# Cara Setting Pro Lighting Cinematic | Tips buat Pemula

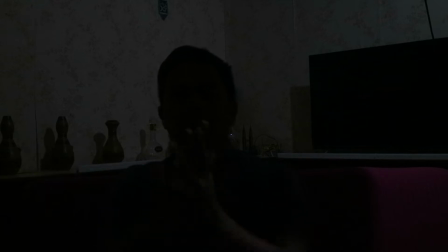Oke guys, ini adalah ruangan saya dengan menggunakan lighting dari lampu rumah guys Atau dari lampu ruangan guys Dan sekarang kita akan cek untuk settingan lighting dari saya guys
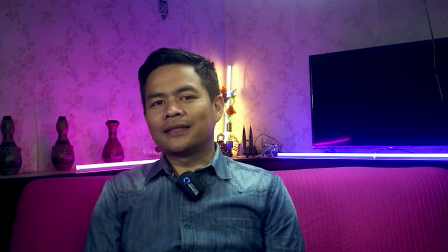Nah, ini dia untuk setupan lighting saya di dalam ruangan jadi disini
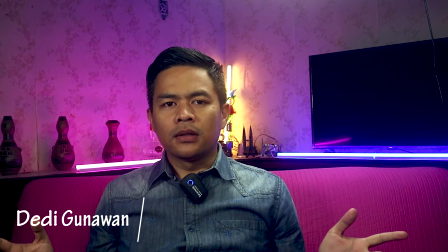saya hanya menggunakan beberapa lampu yang pasti yang sudah kalian tahu dan sudah banyak
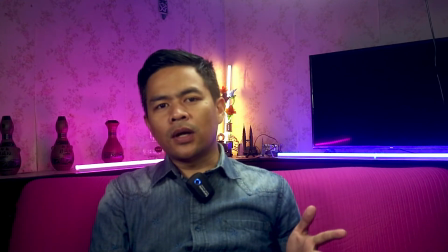tutorialnya yang penting yang kalian set up itu ada key light kemudian ada
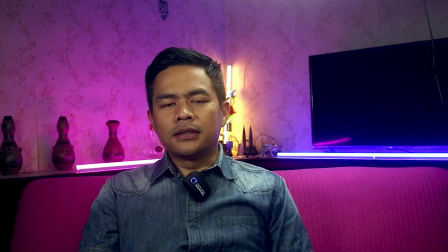V-light nya juga dan ada backlight guys dan disini untuk key light sama V-light nya disini saya
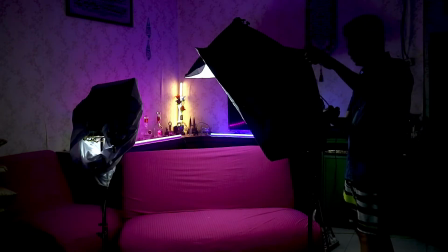semua menggunakan softbox dan untuk V-light nya disini saya
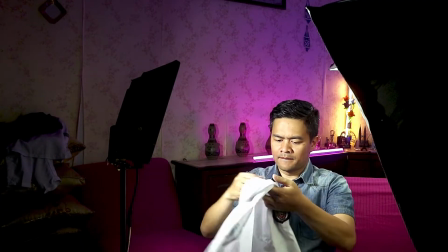menggunakan lampu sorot yang saya tutup dengan kain warna putih agar tidak terlalu
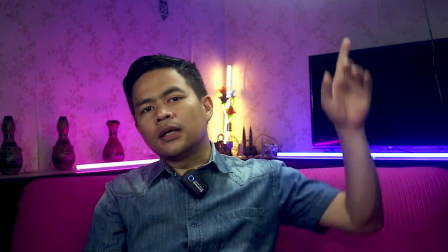tajam cahayanya dan disini juga saya menambahkan lampu hand
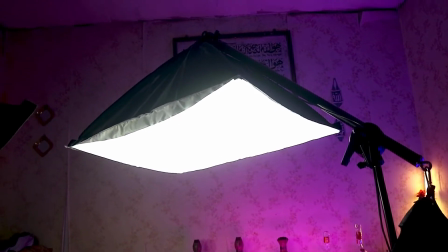light jadi di atas kepala saya jadi disini ada kayak silau-silau gitu guys di rambut
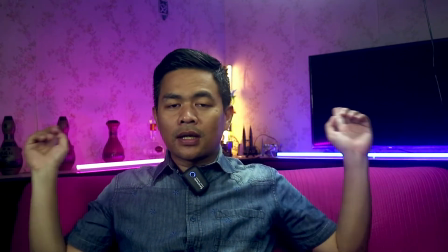saya guys Oke dan untuk backlightnya disini saya menggunakan LED warna biru pink
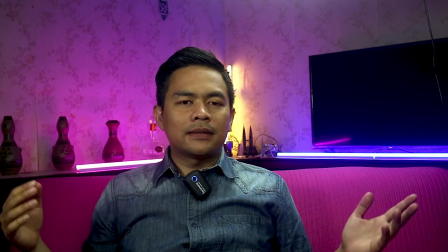sama sama warna kuning guys Oke kita lihat bagaimana cara saya meng-set up lighting di belakang
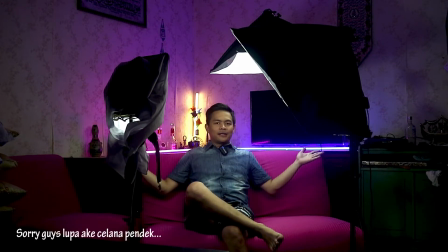layar guys nah ini yang seperti kalian lihat kalau misalkan dari jarak jauh kalian lihat
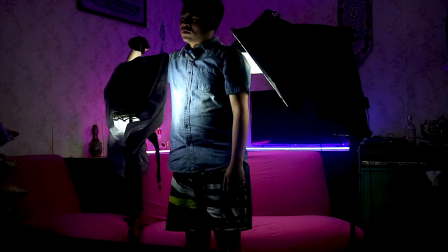di sini saya menggunakan lampu sorot saya menggunakan lampu sorot ini tapi saya tutup dengan
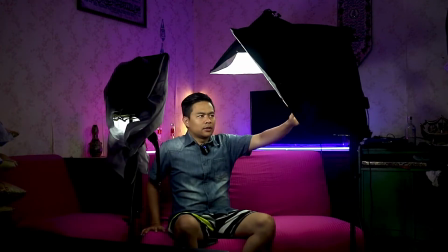kain putih kemudian disini posisinya untuk key lightnya saya menggunakan softbox seharga
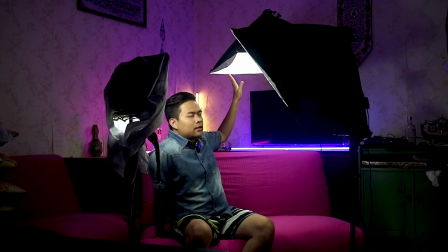Rp135.000 dan disini untuk hair lightnya saya juga menggunakan softbox kemudian menggunakan armnya juga jadi bisa kita setup di
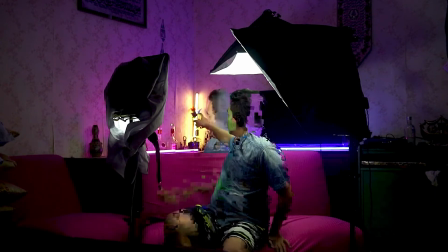atas kepala kita kemudian untuk belakang disini saya menggunakan 3 lampu LED menggunakan neon LED strip oh sorry menggunakan lampu neon LED light
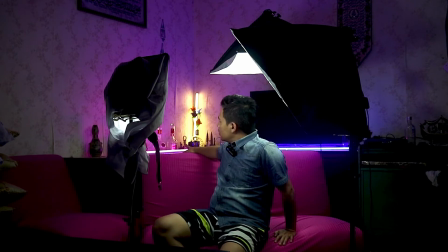stick jadi ini untuk menambah biar si hasilnya atau lightingnya itu lebih cinematic guys bisa kalian lihat kita lebih dekatkan lagi
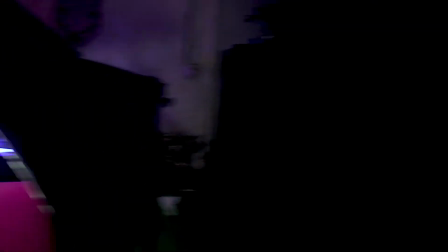oke nah ini yang
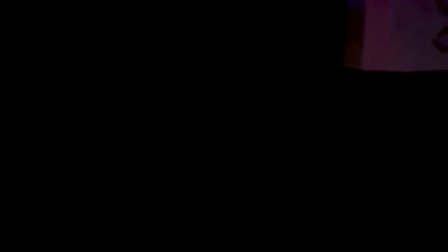seperti kalian lihat ini saya menggunakan softbox dan
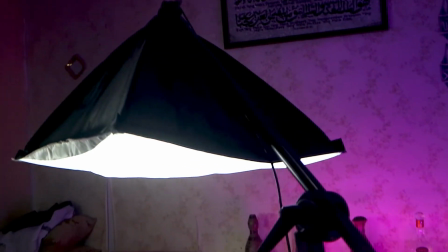disini nah ini untuk
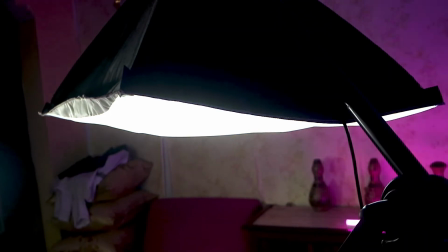highlight-nya guys sorry saya matikan dulu nah ini untuk highlight-nya
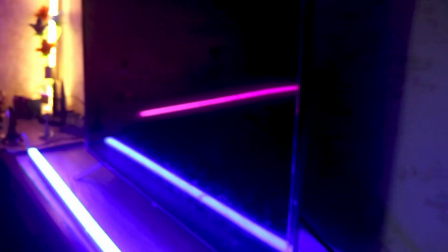kemudian disini saya menggunakan
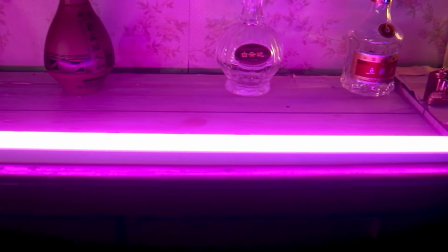tiga lampu LED ada warna pink
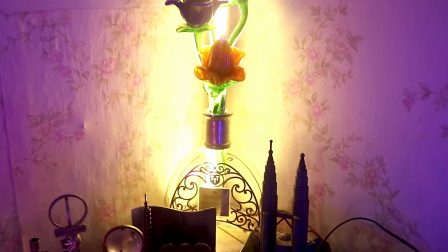Kemudian Ada warna kuning Disini untuk backlightnya
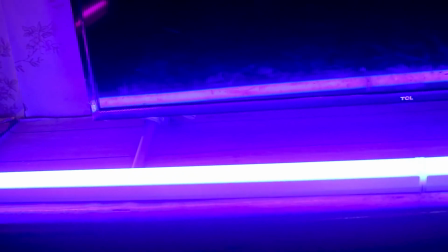Dan ada warna biru guys Jadi Ini
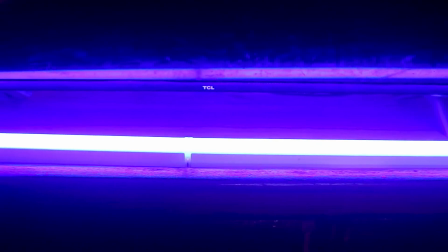menambah Suasana ruangan Suasana ruangan menjadi lebih
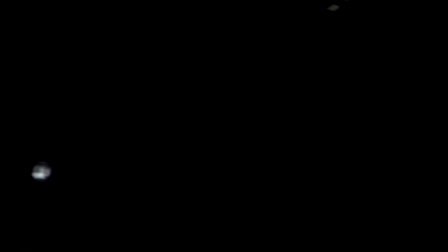cinematic guys Oke Dan untuk yang lainnya Sebenarnya sih
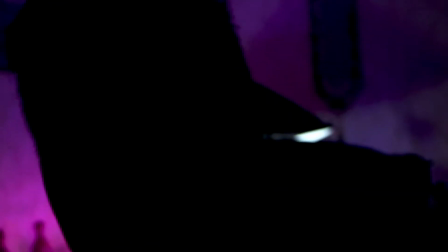tidak banyak Tidak terlalu banyak guys Untuk setupnya Ini
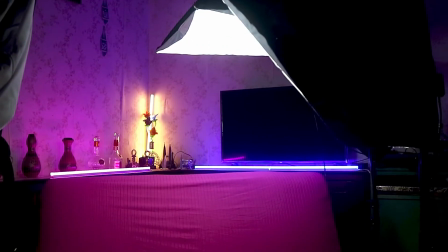Setupan murah meriah guys Nah Oke
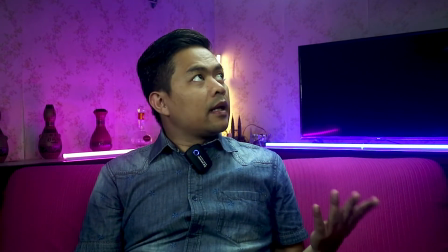Sekarang Kita lihat Kalau misalkan
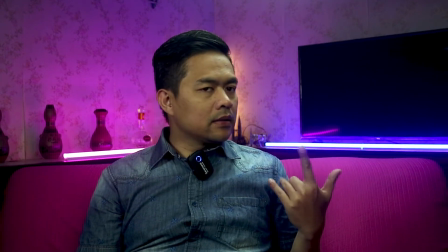Lampu ini dalam keadaan mati Salah satu kita matikan guys
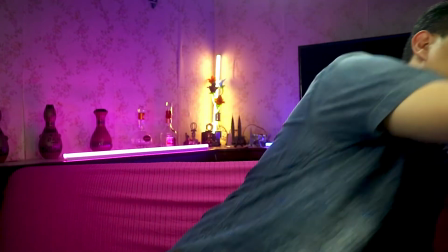Disini saya matikan Softbox Yang ada di depan
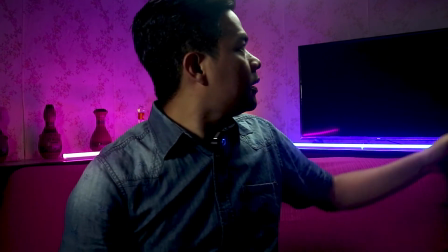Oke Saya matikan untuk
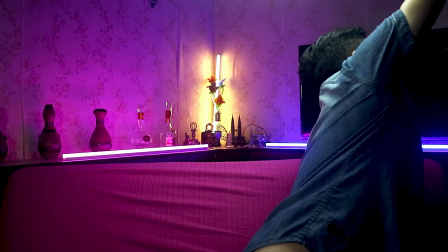Headlight
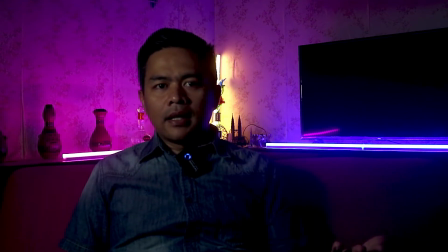ini saya hanya menggunakan v-light guys
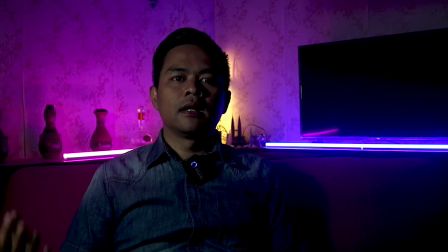kalian bisa kelihatan kalau hanya menggunakan satu lampu
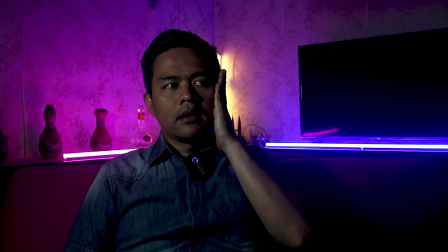dengan backlight jadi ada gelap di sebelah sini karena yang
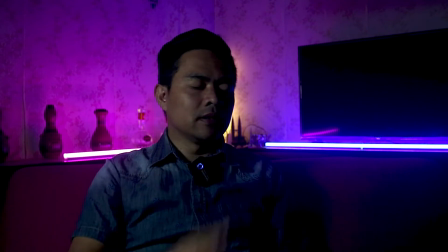tersorot dengan cahaya hanya di sebelah disini guys oke sekarang kita bandingkan kalau misalkan
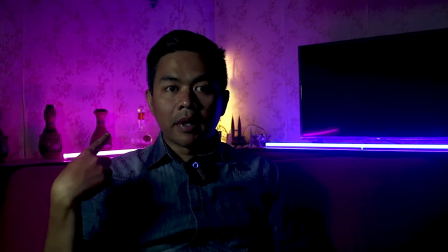ini hanya menggunakan satu lampu tanpa menggunakan backlight guys kita lihat oke
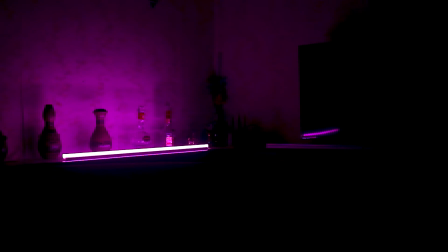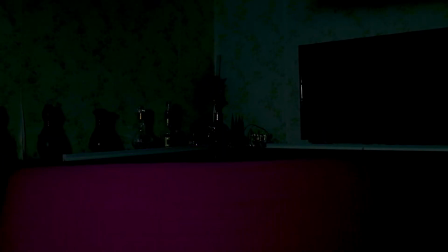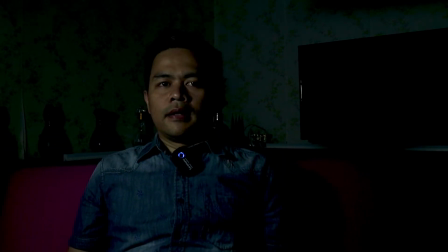nah ini saya hanya menggunakan satu lampu guys satu lampu ini tidak mencukupi kebutuhan agar membuat video kalian lebih cinematic guys atau
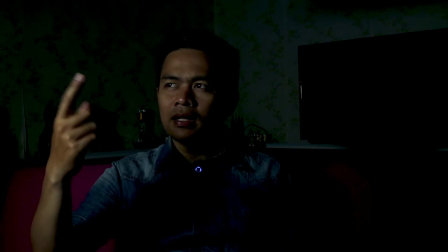ruangan kalian terlihat lebih sinematik hanya terlihat seperti ini guys oke saya nyalakan
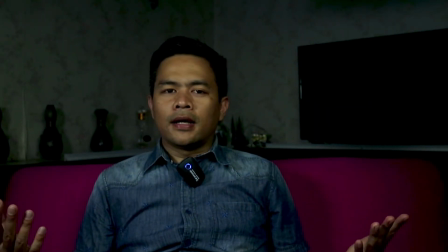untuk keylightnya sudah terlihat perbedaannya menurut saya ini masih kurang
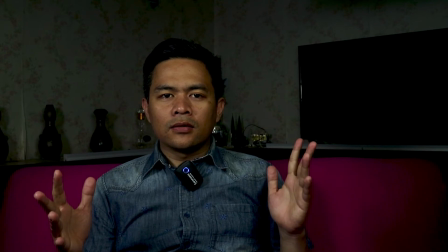karena untuk kunci utama settingan lighting itu ada keylight ini saya pasang kurang lebih sekitar
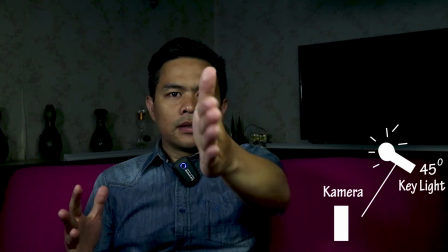40 derajat atau 45 derajat dari kamera sebelah sini kemudian untuk
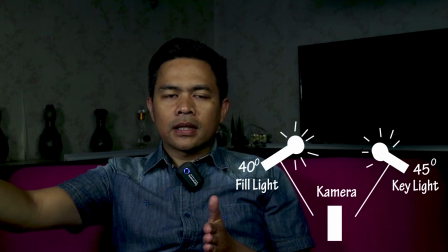V-Light nya saya pasang di sebelah kanan saya bebas kalian mau dipasang pertukar sebelah kiri atau sebelah kanan
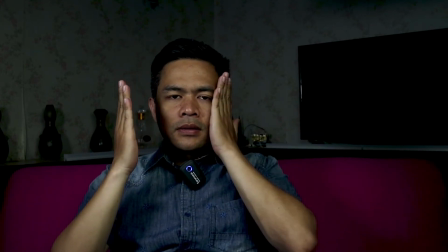ini V-Light jadi sebelah kiri muka saya sama sebelah kanan muka saya ini
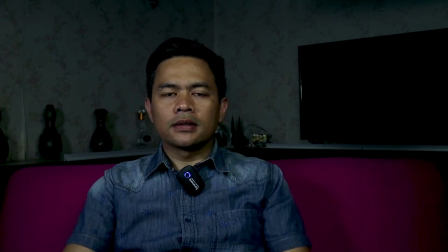ada terlihat jelas ada cahayanya kan
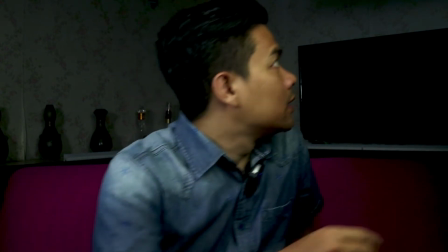kalau misalnya kalian mau menambahkan lagi untuk di atas atau hair light oke
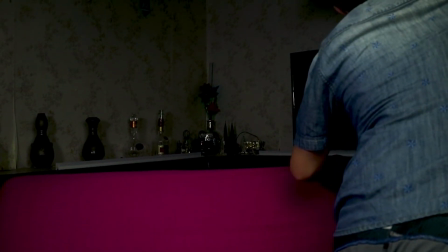nah ini
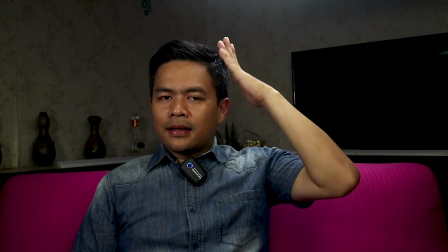Sudah bisa kalian bedakan Ada bias cahaya di atas kepala saya guys Tapi
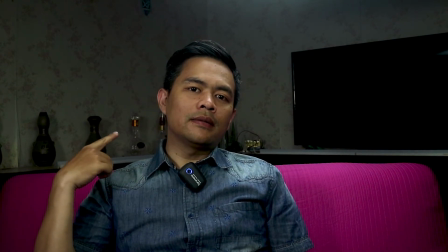ada yang kurang Karena ada backlight di belakang saya Yang tidak
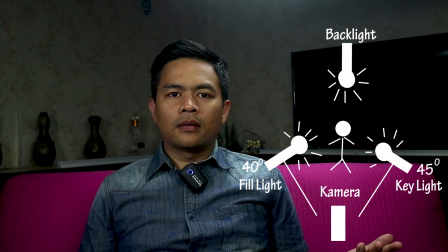menyala Dan hasilnya pun ya kurang greget lah Makanya disini untuk
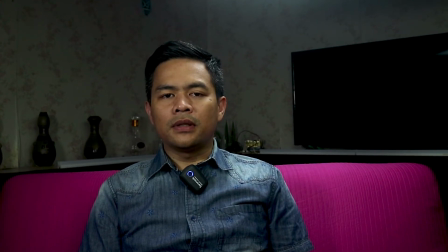settingan lighting Yang harus kalian pahami Yang pertama adalah key light V-light,
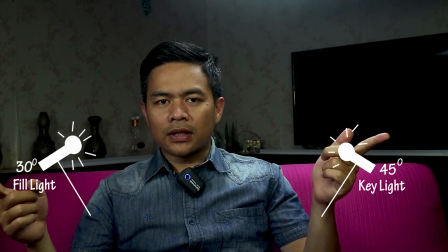itu keylight di sebelah kiri atau sebelah kanan V-light juga sama Ini kita pasang 45 derajat Ini
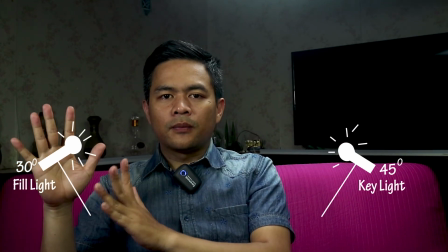kurang lebih 30 derajat dari posisi kamera depan Dan terakhir,
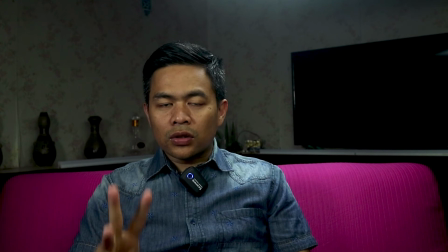backlight guys Jadi tiga unsur ini, tiga unsur utama ini yang harus kalian penuhi guys Ada keylight,
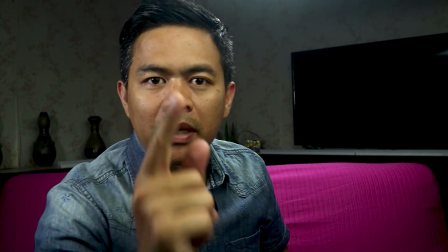V-light, ada backlight guys Oke, sekarang kita nyalakan lagi untuk backlightnya guys Boom Oke Nah, sekitar saja untuk tutorial bagaimana cara setup lighting di dalam ruangan Jangan lupa untuk selalu dukung channel saya di Dekun Channel Jangan lupa untuk like, komen, dan jangan lupa untuk subscribe guys Terima kasih, salam sukses